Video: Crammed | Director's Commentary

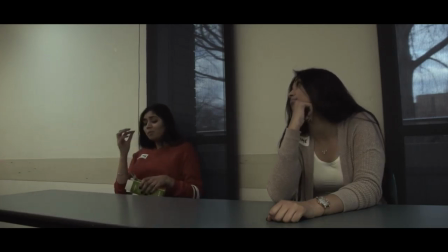3:58 I wouldn't have been able to pull off the whole same actress on the one screen until I did the night before,
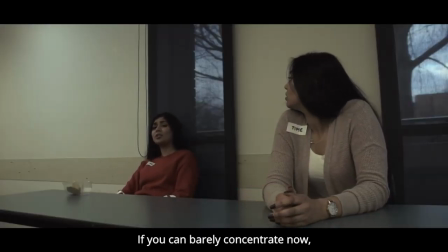4:05 where I had the car crash scene and I had the car, two cars collide with one another, and I did that by masking one half of the screen.
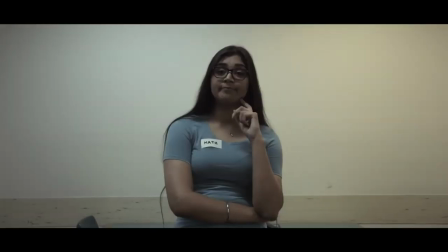4:12 And I did the same thing here by having two characters, so I kept the camera in one position, which is why in this whole mind scene, the camera is stationary for the most part.
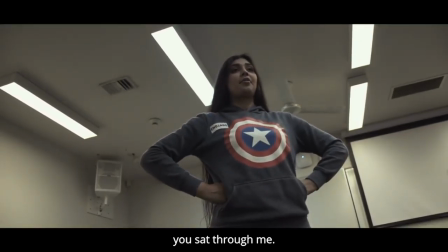4:22 I have zoom ins and outs, but you notice that those are four stationary characters.
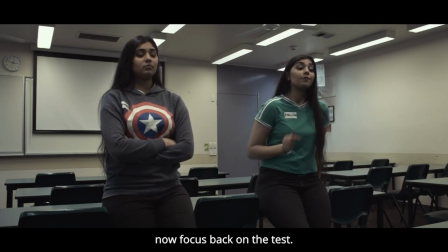4:29 And it was really cool. Whenever I look at it, I'm like, wow, this is pretty cool. And then you have the name tags to show off who's who, and you also have the clothing to tell. So I gave everyone a specific clothing. I gave, obviously, Time has the watch, as you can see there.
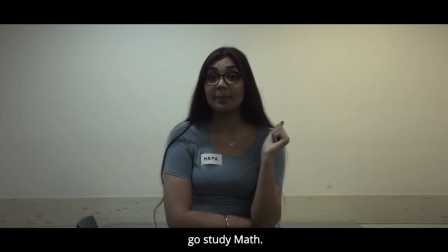4:43 Math has glasses, kind of acting a little bit more nerdy. Avengers Endgame has the top.
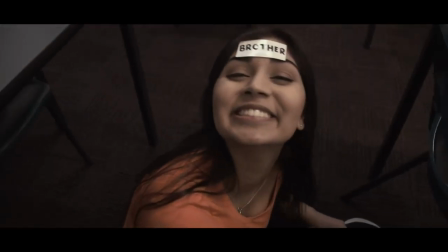4:48 And Brother has the name tag on the forehead to make them seem more childish in nature and better suit the character they are.
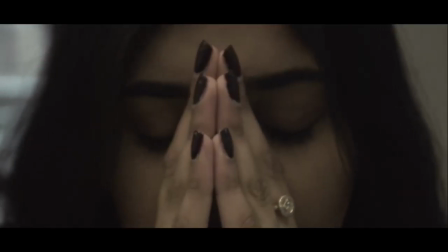4:58 Yeah, so now here we go, and we have Jasmine's wanting, once again, closing her eyes, putting her hands on her head,
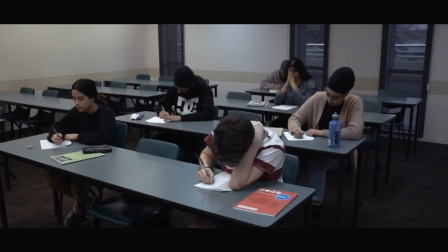5:04 reflecting what she was like in the start before she went into her mind.
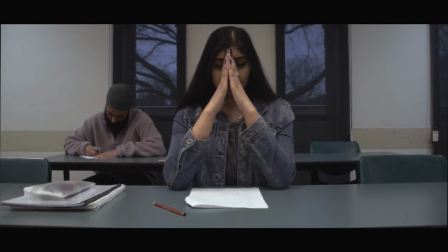5:09 We cut to an establishing shot, as he should, and we go back to her returning to the world, which is the average world.
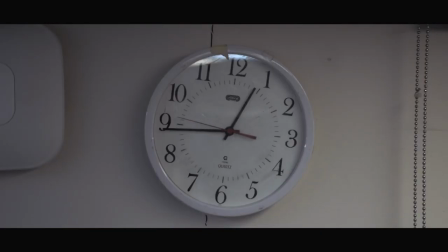5:17 And you notice that only a few seconds have passed in real time. That's because the few seconds would have been from her opening up her eyes and whatnot.
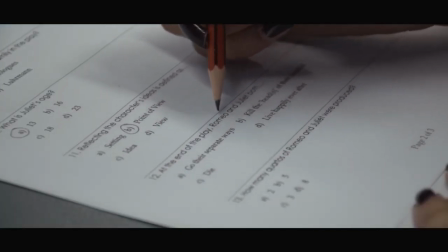5:25 So time never passed while she was in her mind. And we get to the question which ends the film, and it's a really stupid question.
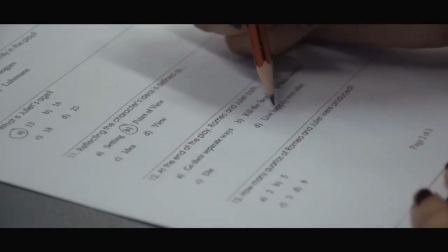5:33 So the pencil breaks, and you have these cool shots, and you end with the F word. And that was something I always had planned, ending with the F word as a little comedic ending.
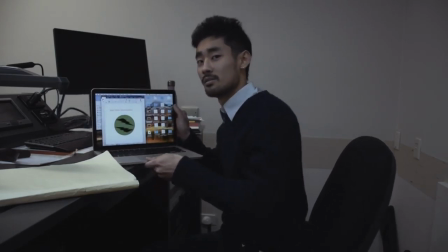5:46 And yeah, of course, here I'm going to talk over the credits here, but this credits was a cool idea.
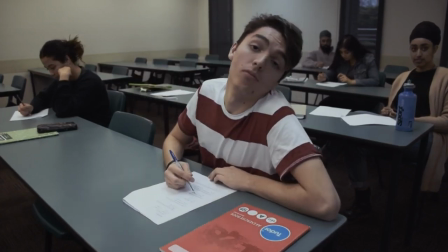5:51 I'm pretty sure Dallas or Shoma, one of them, brought it up, that we should have these individual shots and everything.
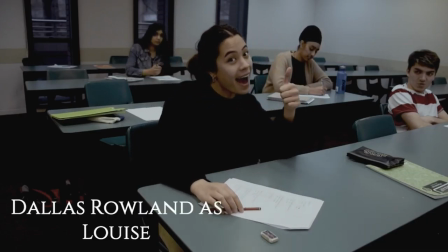5:59 And the lighting is so bad in this film. It really irritates me because I should have controlled the lighting more.
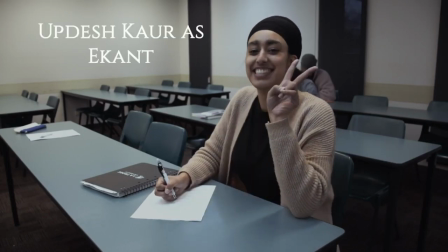6:05 And I just know the skin tones could have been better. Some of them work really well, some of them don't.
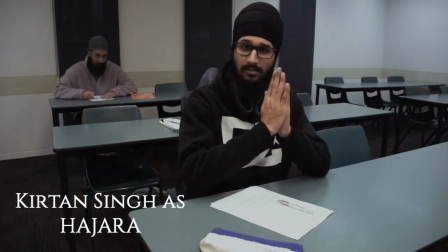6:10 But then this is a cool, fun ending for it. And I really enjoy doing it and putting it together.
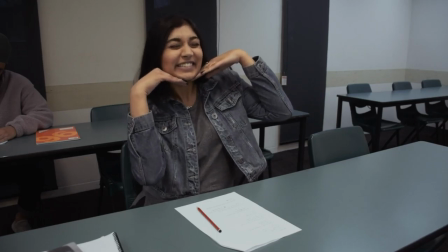6:15 Working with everyone was real nice. Everyone's a friend. And we had this cool ending here with Gajor, who he asked if he could do that.
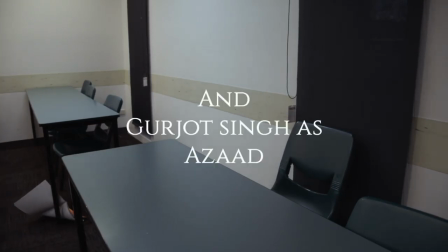6:22 Or he didn't ask, actually. He just did that while I was recording. And you can hear Sharanjit, the actress with Jasmine, still laughing in the background.
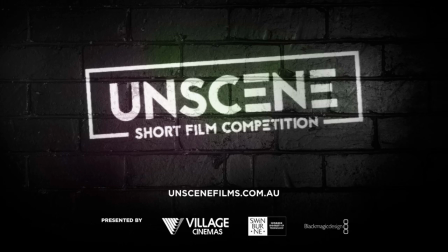6:31 Yeah, so I'm just gonna end this here. That was me just talking over the film itself. You know, overall it was a pretty simple shoot.
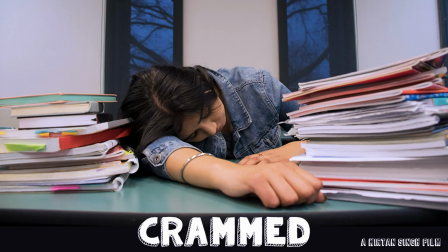6:39 You can see a specific breakdown of the mind scene with Jasmine on this channel as well. That video should already be out. And apart from that, it was a really simple shoot with a really interesting story, to say the least.
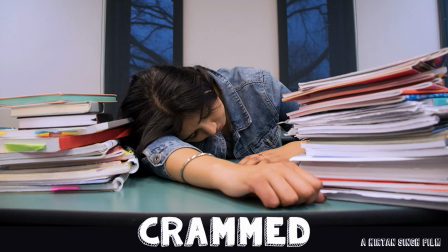6:54 And the most complex part was having so many of the same characters played by the one actress, and that I could only pull off because of the night before we had the car crash.
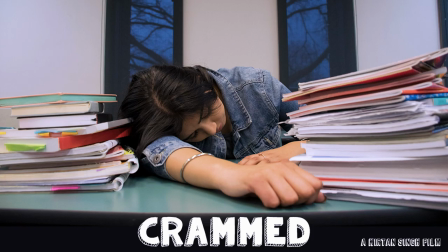7:06 And it was really cool to see. And yeah, I don't think there's much else to say about the film itself, but I'm really thankful for everyone who worked on it. And I can always get a good laugh out of the ending as well, from the F word popping out, and just being comedic in nature.
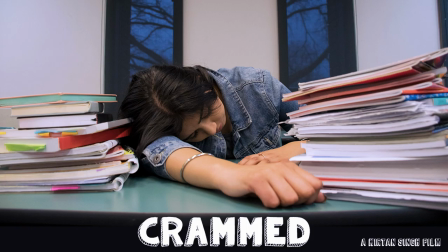7:23 This is the first film where I've really tried to make it a little bit more funny, while playing a little bit more of the drama aspect of it, keeping it a little bit more grounded. But comedy was the main nature of this film, and I think you can get at least one or two chuckles out of it.
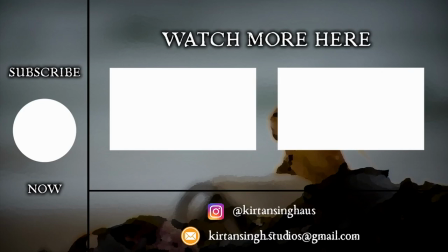7:38 So thanks for watching, everyone. I hope you've enjoyed this video. If you haven't yet seen the short film, go and check it out on my channel. Make sure you also go and check out the breakdown I have of Jasmine's mind.
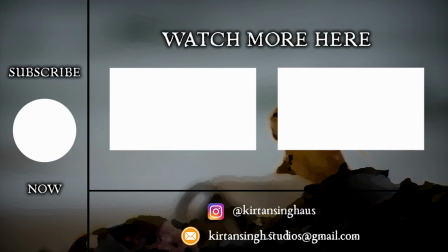7:51 And in there you can get more detail about the making of that scene itself and some of the thoughts that went in behind it. So until next time, I'll see us.